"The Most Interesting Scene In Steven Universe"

I remember playing this for Colin in the earliest days of Stephen and just being like, this is what homeworld is.
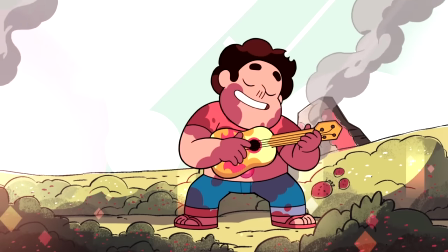1534s
Where Stephen represents self-acceptance and self-expression, White embodies repression, shame, and denial.
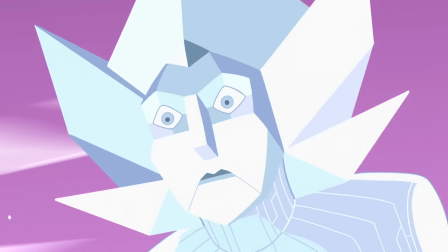1542s But in order to fix it, we'd have to admit that it's broken. She'll never want to hear it.
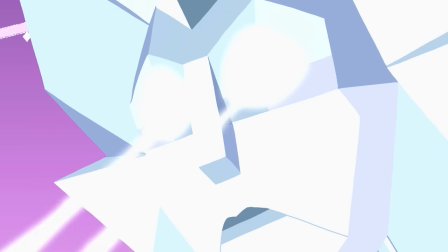1548s But it's the truth!
What White doesn't realise is that by punishing her fellow diamonds like this, she is harming the body.
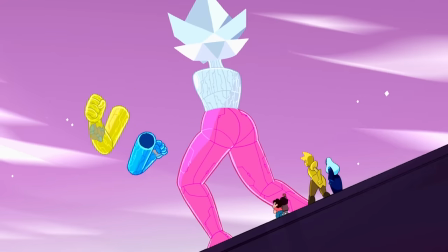1555s
The diamond authority is divided against itself, and it's not sustainable.
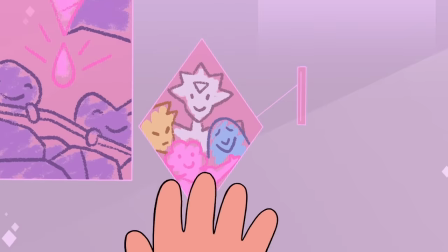1561s
This sort of familial dysfunction ought to be the sort of problem Steven is great at solving.
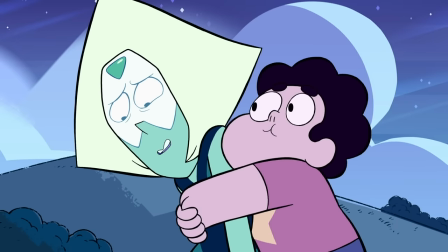1566s
In the past, he has always defeated his adversaries through compassion and understanding.
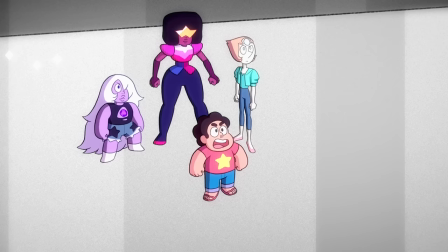1571s
But this doesn't work with White.
White Diamond, my name is Steven Universe.
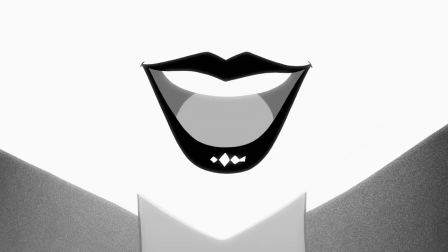1576s I'm here to- My, my. We've been causing quite a scene, haven't we?
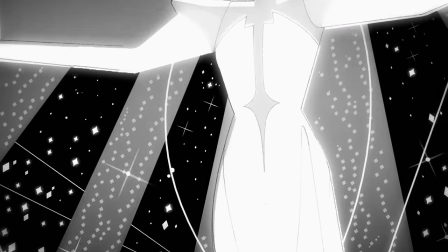1582s
Steven cannot teach her to embrace her flaws because she believes she has none.
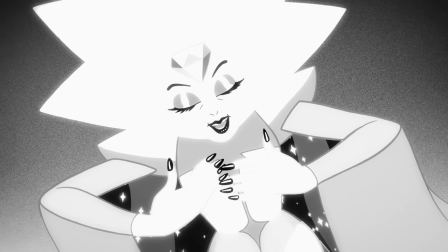1587s
He cannot appease her self-doubt, because by her very nature, she cannot doubt herself.
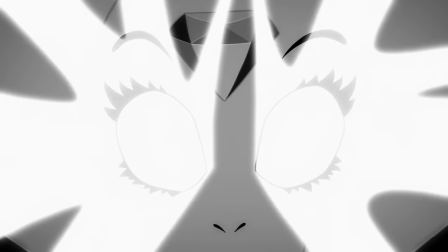1593s
He cannot even encourage her to consider his perspective, because she cannot conceive of any perspective outside her own.
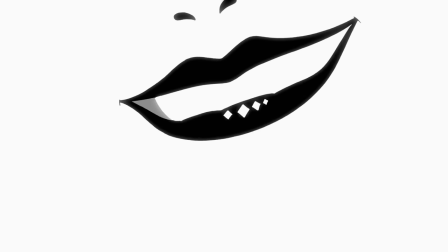1599s
She cannot see Stephen as anything but another one of Pink's foolish whims that must be corrected.
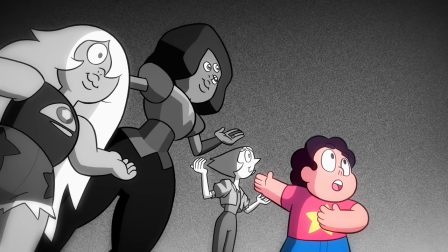1605s
Stephen cannot appeal to White as if she were a person, because she isn't one.
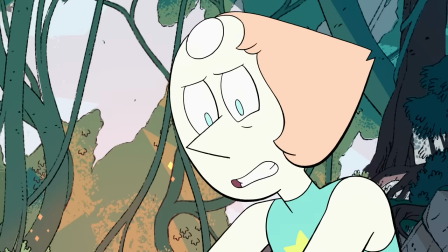1610s White Diamond isn't like us. She isn't even like them.
At first, this works to White's advantage.
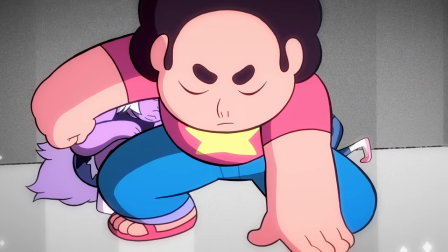1616s
The final confrontation is only her second scene, though her presence has been felt for a long time.
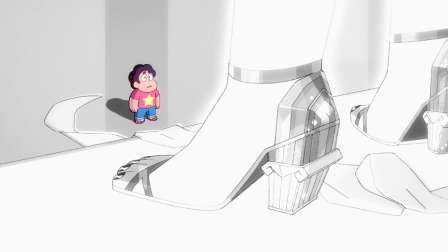1622s
We know her by reputation, but have no clue precisely who or what she is.
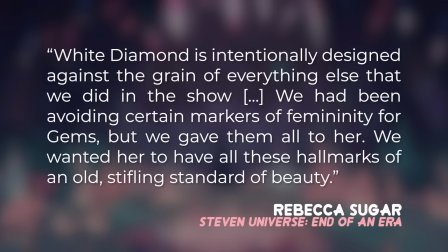1628s
White Diamond is intentionally designed against the grain of everything else we did on that show. We had been avoiding certain markers of femininity for the gems, but we gave them all to her. We wanted her to have all these hallmarks of an old, stifling standard of beauty. White's design is evocative of a bygone age,
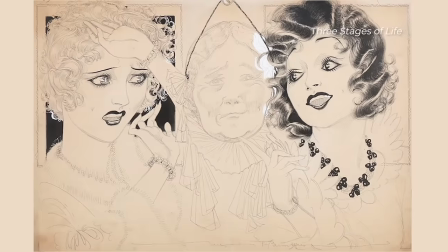1646s
inspired by 20th century artists such as Winsor McKay and Nell Brinkley, as well as actress Hedy Lamarr in Siegfeld Girl.
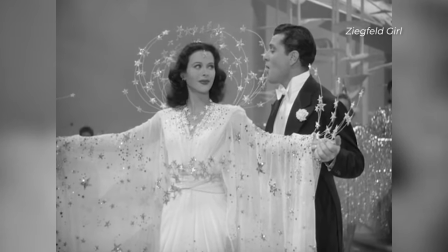1655s
It's another connection to the idea of people as props, as well as conjuring dated notions of femininity,
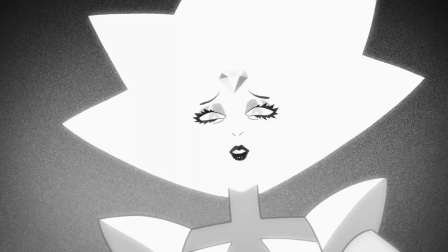1661s
whilst also making White seem distant and ethereal. She's not part of the same world where all the other characters reside.
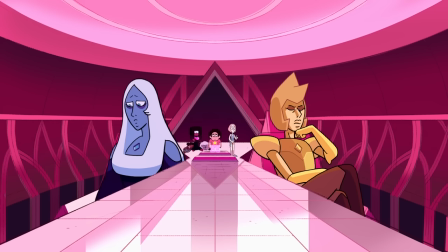1669s
She is meant to wrong-foot us. Before we meet her, much is made of her short temper.
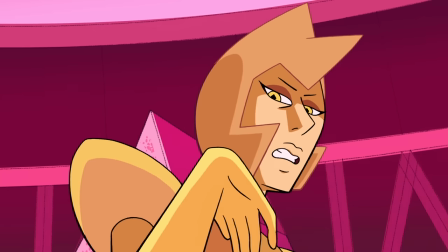1674s We'll be lucky if she ever speaks to us again after this.
Yet she turns out to be saccharine and calm.
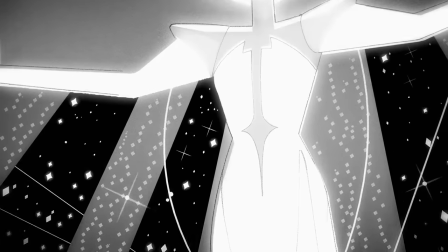1680s Hello, Starlight. You certainly gave everyone a scare. They're all just thrilled to see you safe and sound.
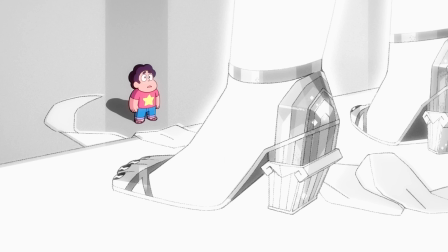1687s
When she meets Steven, she's not surprised to see him. Or rather, she doesn't seem to see him at all.
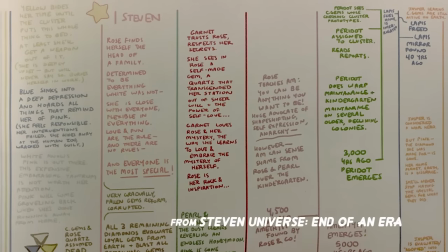1692s Welcome home, pig.
In Sugar's master timeline of the show's history, it's noted that White always knew Pink Diamond survived the gem war.
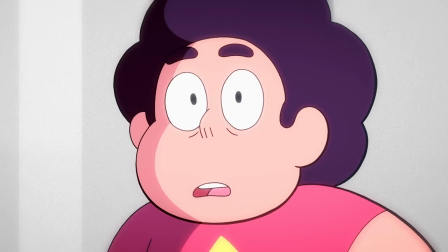1701s
She knows about Rose Quartz, and she knows about Steven. She even knows about Steven's dreams.
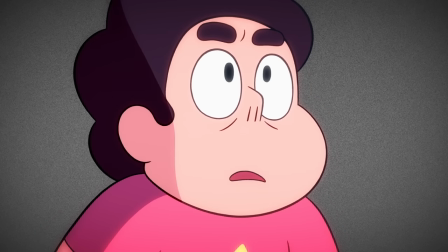1706s
So when her argument starts ringing true, it feels like, maybe, she does know more about this than we do.
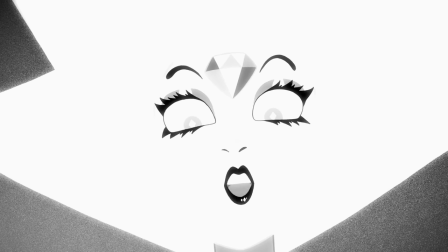1713s
She is so certain she's right, while we are full of doubts.
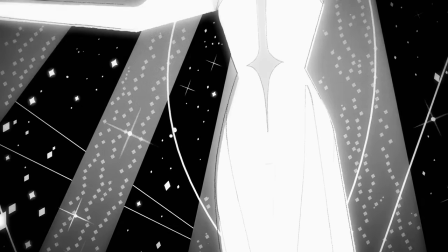1718s
White Diamond is a very simple character, but that is precisely why she works so well.
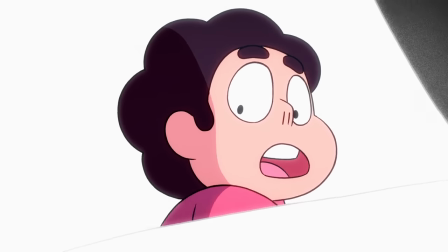1724s
Her limited identity is what makes her so unassailable to Steven's empathy, but it's also what proves to be her downfall.
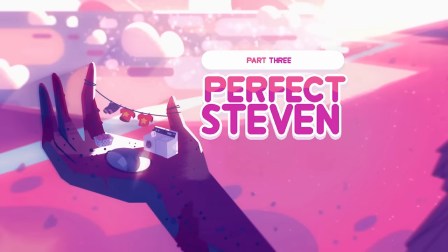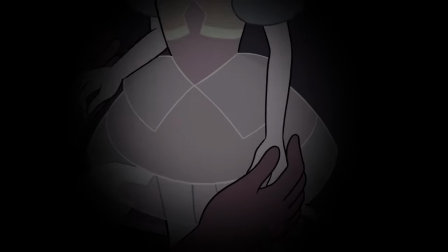1740s
We've been thrown into uncertainty. We cannot predict what will happen next, because the information has been deliberately kept from us.
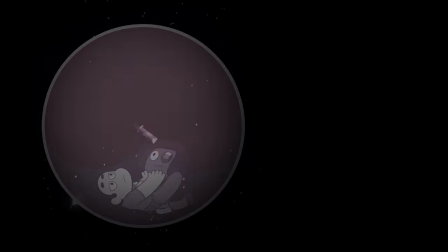1748s
We've been told we don't know what will happen. We've been told whatever does happen will be bad.
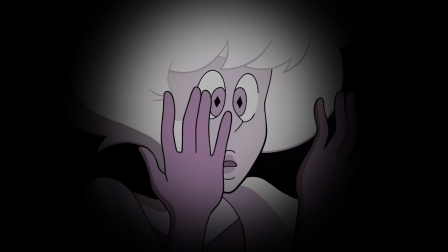1753s
We've been told what White Diamond thinks will happen, and though we don't want to believe it, all the evidence we've been given supports her theory.
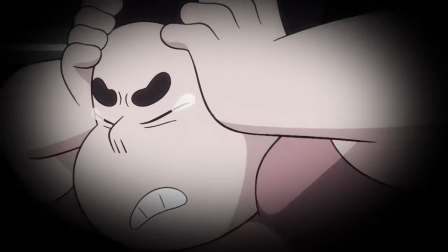1761s
Our enemy is certain, while we are full of doubts. Cut to commercial. And when we come back, the show confronts us with this.
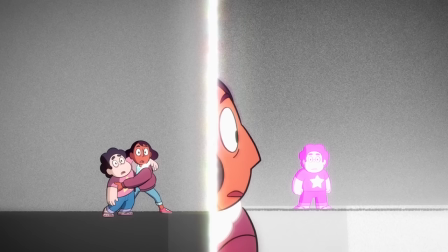1783s
And it makes perfect sense. Steven has been split into two halves.
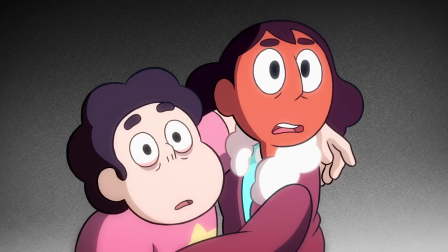1788s
One, his human half, frail and weak without the power of his gemstone.
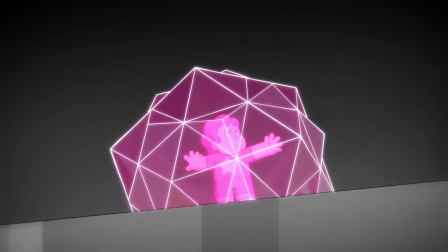1792s
The other, his gem half, pure power without emotion, compassion or empathy.
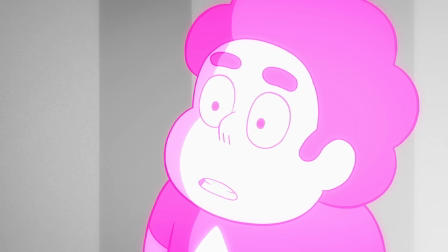1798s What is this? Where is Pink? She's gone. What did you say? Answer me! She's gone!
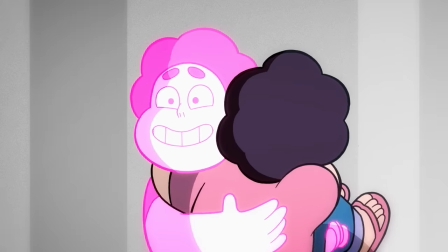1812s
We didn't have the information we needed to predict this,
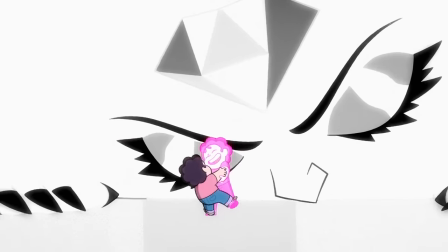1816s
but it feels completely correct, because the idea of it has been informing the show since the very first season.
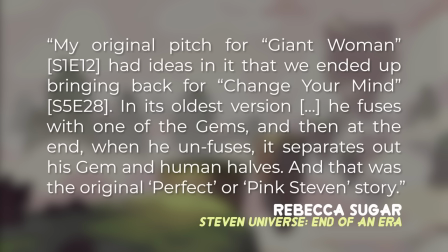1822s
My original pitch for Giant Woman had ideas in it that we ended up bringing back for Change Your Mind. In its oldest version, he fuses with one of the gems and then at the end, when he unfuses, it separates out his gem and human hearts. And that was the original perfect or Pink Steven story. We were calling it Perfect Steven mode.
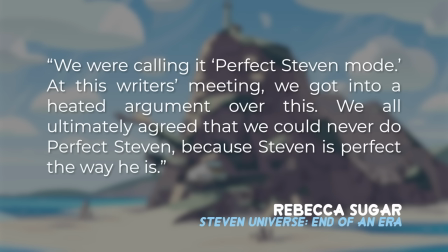1840s
At this writers' meeting, we got into a heated argument over this. We all ultimately agreed that we could never do perfect Steven, because Steven is perfect the way he is." The crew realised a concept that provoked such strong reactions amongst themselves was likely to do the same for their audience.
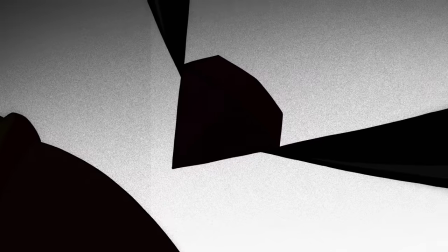1856s
They had inadvertently tapped into the core of the show, and decided this was the perfect idea to structure their story around.
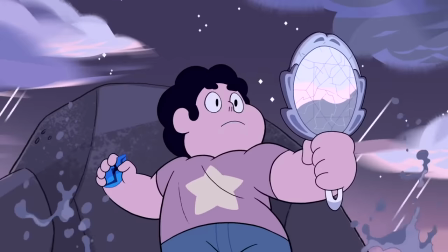1863s
This was when they began feeding in ideas that played with this ambiguity,
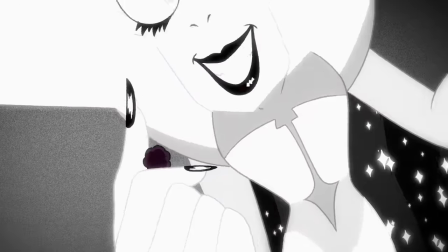1867s
to feed the doubts that would eventually form White Diamond's attack on Steven's identity, knowing how viscerally wrong that suggestion felt.
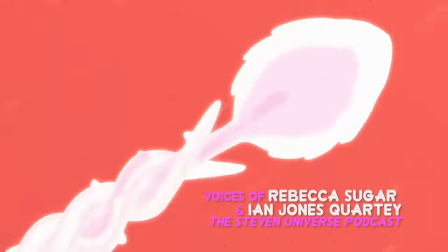1876s
Part of what we ended up doing was plotting everything out. So we were introducing one concept at a time instead of putting them all in one place.
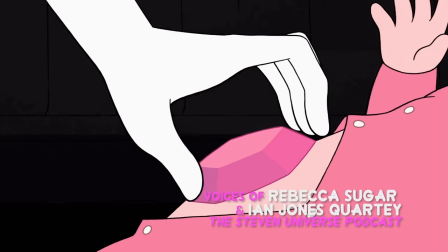1884s
And this was just the biggest one.
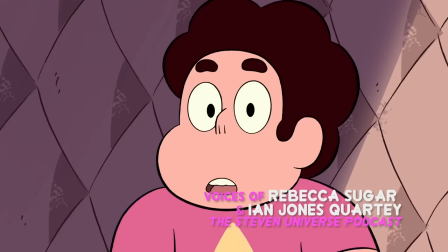1886s
But it's very true to that original idea, which is that Stephen wants the human part of himself, even if it would slow him down or even,
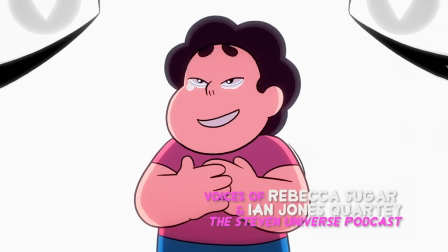1895s
I mean... Because it's what makes him him. It's what makes him him.
Are you back together?
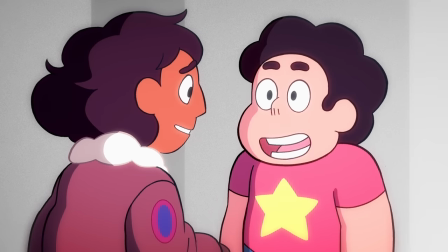1901s Are you you? Yeah, yeah, I'm me. I've always been me.
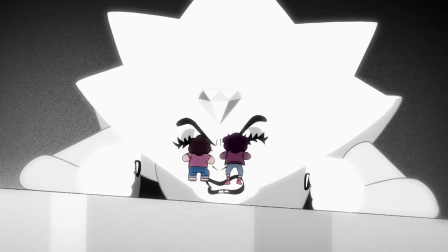1907s No! You are Pink Diamond! That is Pink Diamond's gem!
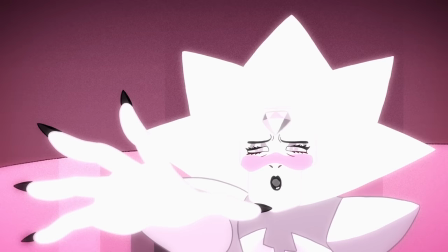1911s
There are some who say White Diamond's defeat happens too quickly, and for reasons we've discussed, maybe there's some truth to that.
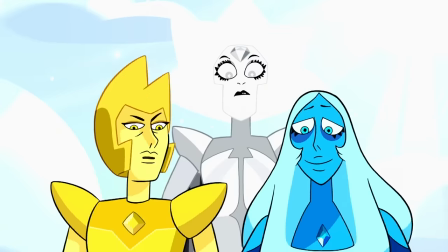1919s
But I've also seen people call this a redemption, and I don't think that's what Change Your Mind is going for.
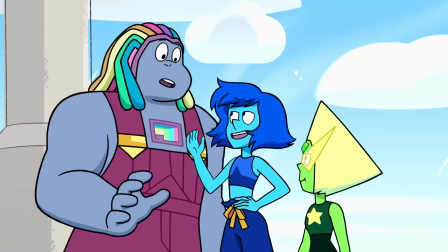1924s
White Diamond doesn't join forces with Steven, in the way Peridot, Lapis and Bismuth do. she just changes her mind.
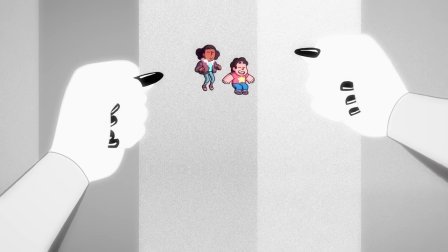1932s You do not look like this! You do not sound like this! You are not half human! You're just acting like a child!
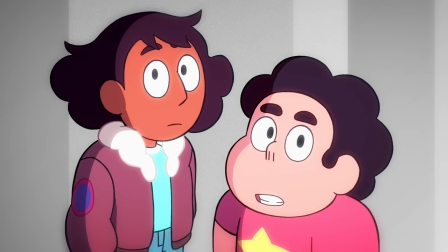1940s I am a child. What's your excuse?
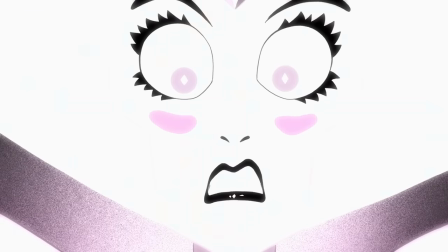1945s
Because she's such a simple character, with no real identity of her own,
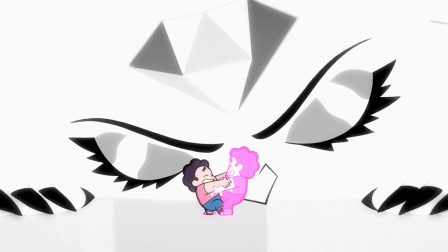1949s
her concept of reality is shattered when faced with undeniable, irrevocable proof that she is wrong.
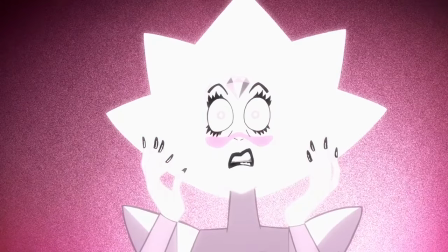1955s
She cannot understand how somebody like Stephen can exist. Yet here he is.
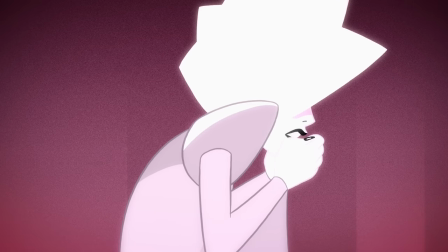1961s I can't have a flaw. I'm supposed to be flawless. If I'm not perfect then who am I?
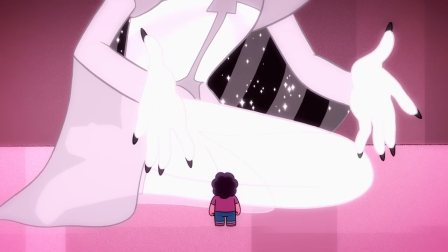1968s If you're not pink then who are you? Who is anyone?
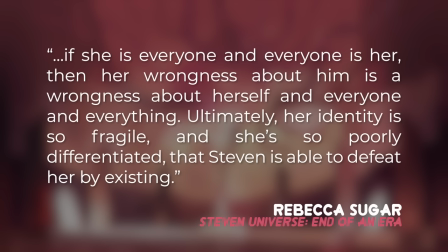1973s
If she is everyone and everyone is her, then her wrongness about him is a wrongness about herself and everyone and everything. thing. Ultimately, her identity is so fragile and she's so poorly differentiated that Stephen is able to defeat her by existing."
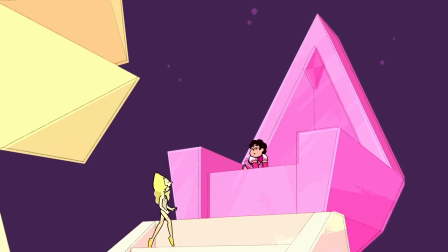1988s
After five seasons of Stephen failing to convince his enemies to simply recognise him as who he truly is,
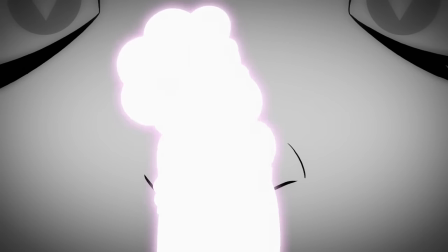1994s
to the point he himself begins to doubt it, he finally triumphs through the very thing White Diamond believed would utterly undo him.
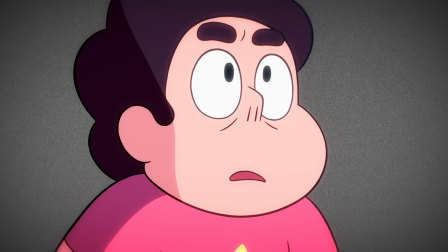2002s
In a story about self-acceptance, how apt that the finale should push us right to the brink of believing that Stephen was never Stephen,
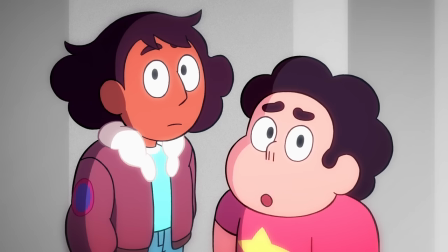2010s
only to pull us straight back to Stephen being so undeniably himself that the proof of it topples an empire.